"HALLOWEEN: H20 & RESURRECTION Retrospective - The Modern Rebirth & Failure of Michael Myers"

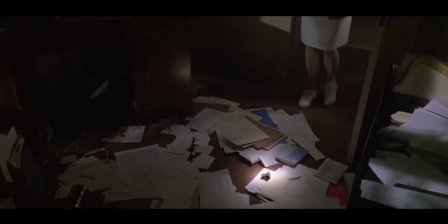[8:14]
The one crucial element that couldn't be brought back, however, is Donald Pleasance as Dr. Loomis.
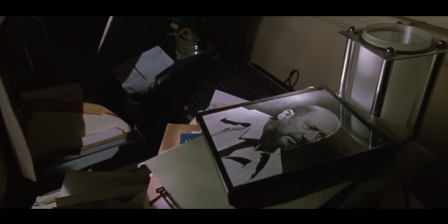[8:20]
Pleasance had passed away between the filming and release of Halloween 6, with the film dedicated to him.
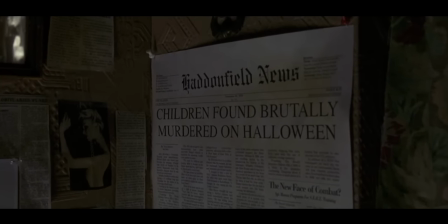[8:26]
Wow, what an honor. H2O makes reference to the passing of Loomis, dying while still obsessed with the long-missing Michael.
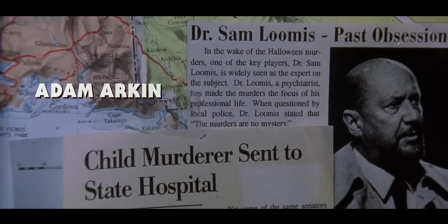[8:33]
Once again, they both walked off being engulfed in an inferno at the end of 2.
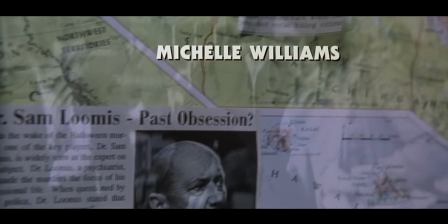[8:38]
There is, however, a very suspicious voiceover by a Pleasance impersonator.
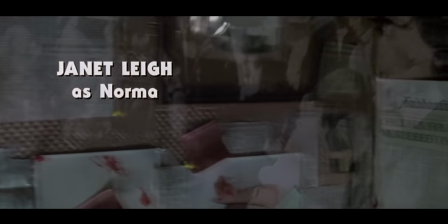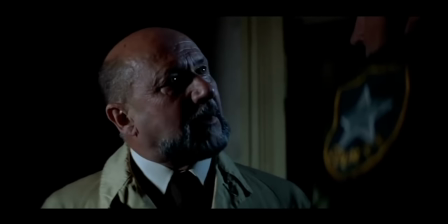[8:51]
But without Loomis, the film is missing a crucial element and really, I think every Halloween without Loomis is lacking a vital piece.
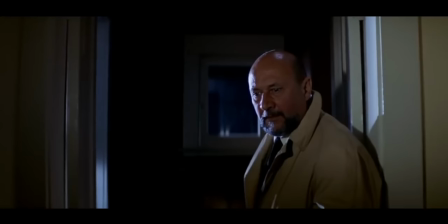[9:00]
Loomis is the glue, adding gravitas to the bare bones story at hand. Pleasance's monologues give a greater thematic resonance to what's happening.
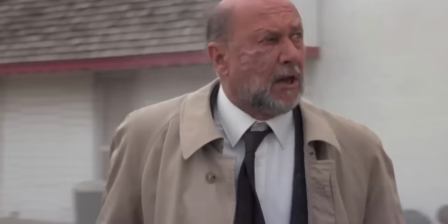[9:09]
He's the narrator of a spooky story, except that he becomes more and more involved and, of course, unhinged in the process.
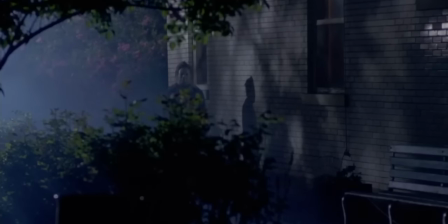[9:16]
It's all a big what-if that would've never happened, but an H2O with Loomis would've been better.
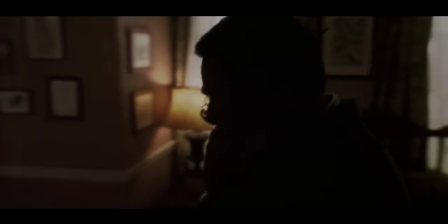[9:22]
The deleted detective character likely would've fulfilled the role of obsessed pursuer trying to stop Michael before it's too late.
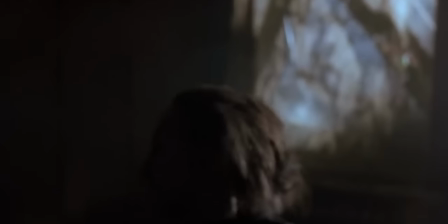[9:29]
And just think of all the cool shit an unhinged Donald Pleasance would've said in 1998, like, no Michael,
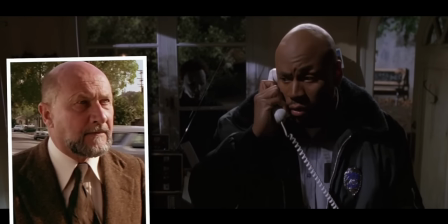[9:34]
don't kill LL Cool J, he hasn't made Deep Blue Sea yet.
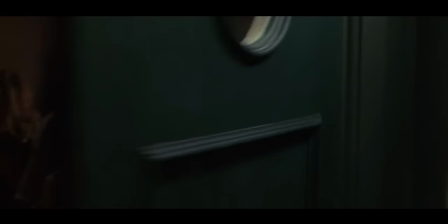[9:39]
Of course, what we're all here for is the confrontation between Michael and Laurie, with their climactic fight being the selling point of all the marketing.
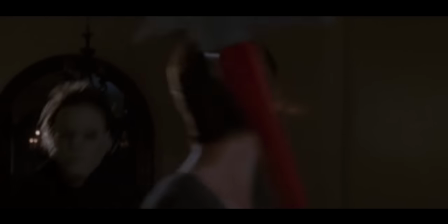[9:47]
If you know anything about H2O, you know this shot. Really, the whole movie is building to that fight, keeping them apart until deep into its third act.
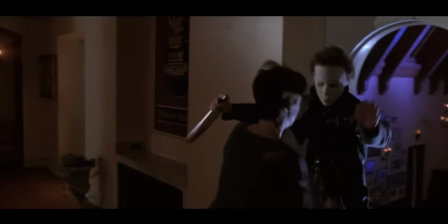[9:55]
The final fight is pretty strong, with an angry but not trained Laurie going wild on Michael.
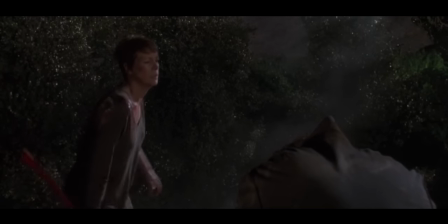[10:03]
And of course, H20 is most famous for its final moment,
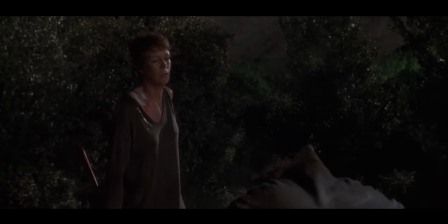[10:07]
with Laurie putting a definitive end to her brother in a moment of catharsis no other Halloween provided before.
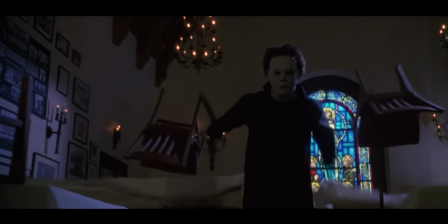[10:13]
This far into the history of the slasher, and there's a sort of unspoken agreement that the killer, especially in any established franchise,
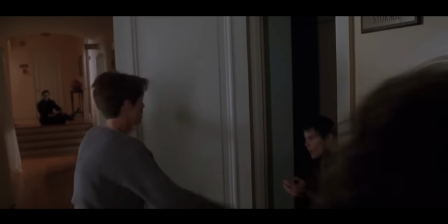[10:20]
won't actually be dead, opting for either a final attack or just the hint they live again.
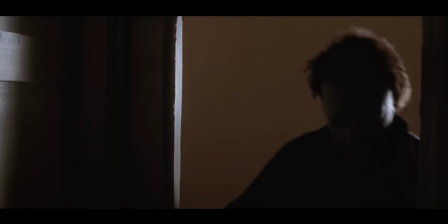[10:26]
Unfortunately, I just don't think that Michael is very good here.
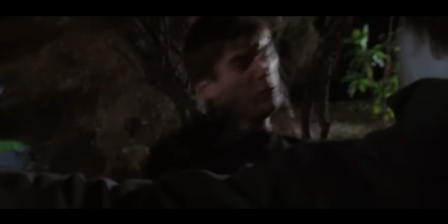[10:29]
I know that's strange to say about a killer without emotion or real definition, but he He feels way too bland, is shot too boringly, and looks kinda cheap.
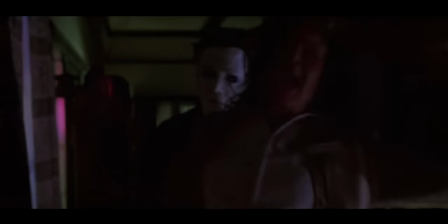[10:37]
The mask here is actually four different models, switching from one made by KNB to one made by Stan Winston during shooting.
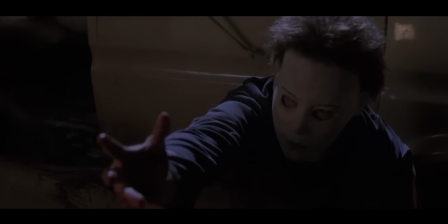[10:43]
In any case, the one you see most in detail, with its big eye holes and poofy hair, looks bad.
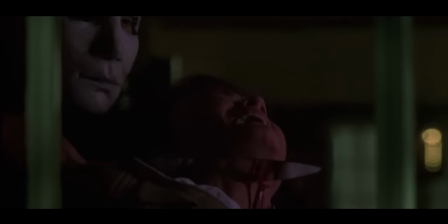[10:49]
An imitation of a memory of the real thing. I just don't think he's scary at all here.
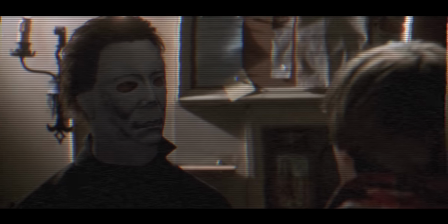[10:54]
And also there's a brief CGI mask too, the result of a missed shot picked up without the new mask and then CGI'd on.
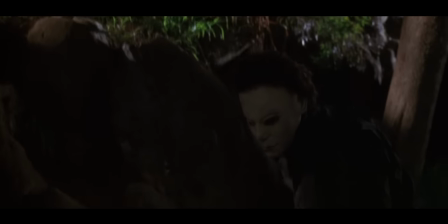[11:00]
Should have just not picked that one up. Part of Michael being so underwhelming in H2O is due to the performance by Chris Durant,
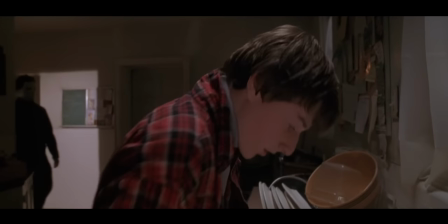[11:07]
which kind of feels like a pantomime where someone is trying to be intimidating without the appropriate size or framing in the shot.
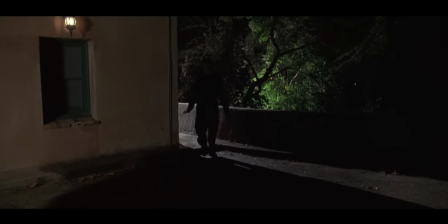[11:14]
Part of it is due to how Minor depicts the killer, sometimes shooting him very plainly without much mystique beyond some shadows.
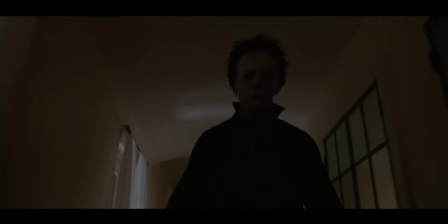[11:21]
The result is that Michael is scary because of the reputation built up by previous films, even the ones no longer in canon, and not because of much happening here.
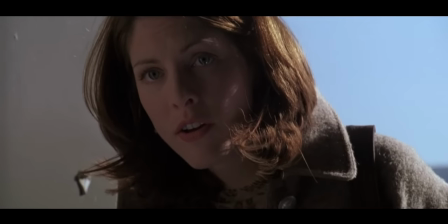[11:30]
He's even kinda chill, sparing this mom and child in the middle of a nowhere restroom and happy to hang out in the background while they scoot one out.
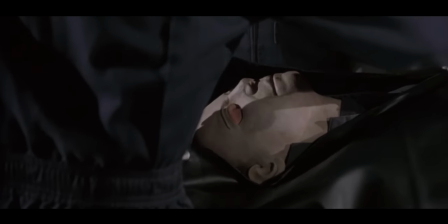[11:37]
Hey, how's it going? Michael's death wouldn't stick, we'll get to that in a minute. But here on its own, and at the time of its release,
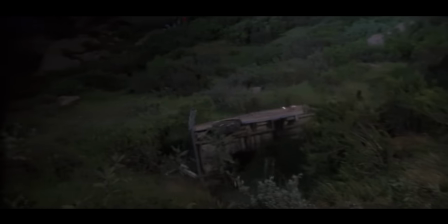[11:45]
it feels like the franchise finally finding some closure it could never get due to continual sequels and constant changes in direction.
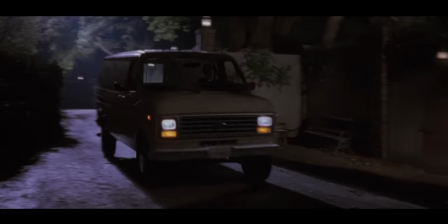[11:52]
It's one of the great horror endings, not just because it gives audiences what they've been denied for years,
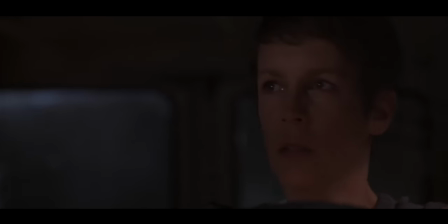[11:58]
but because it pays off Lori's arc of being almost paralyzed by decades of fear
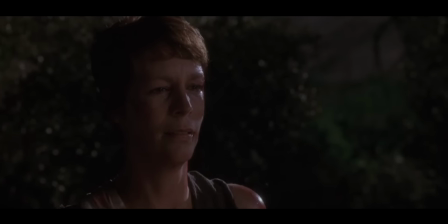[12:03]
and instead taking decisive action to protect her family and end her terror.
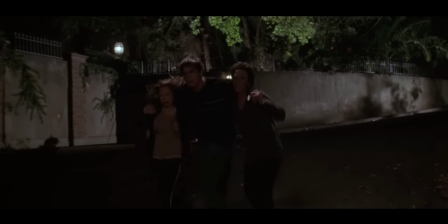[12:12]
It's so clear that this is the entire point of the movie that Lori's son, played by Josh Hartnett with film history's worst haircut,
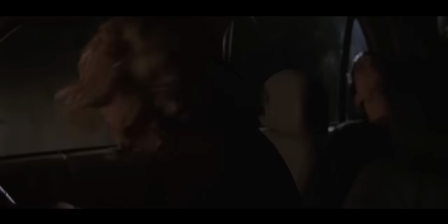[12:19]
and his girlfriend, played by Michelle Williams, are just dropped from the final part of the movie.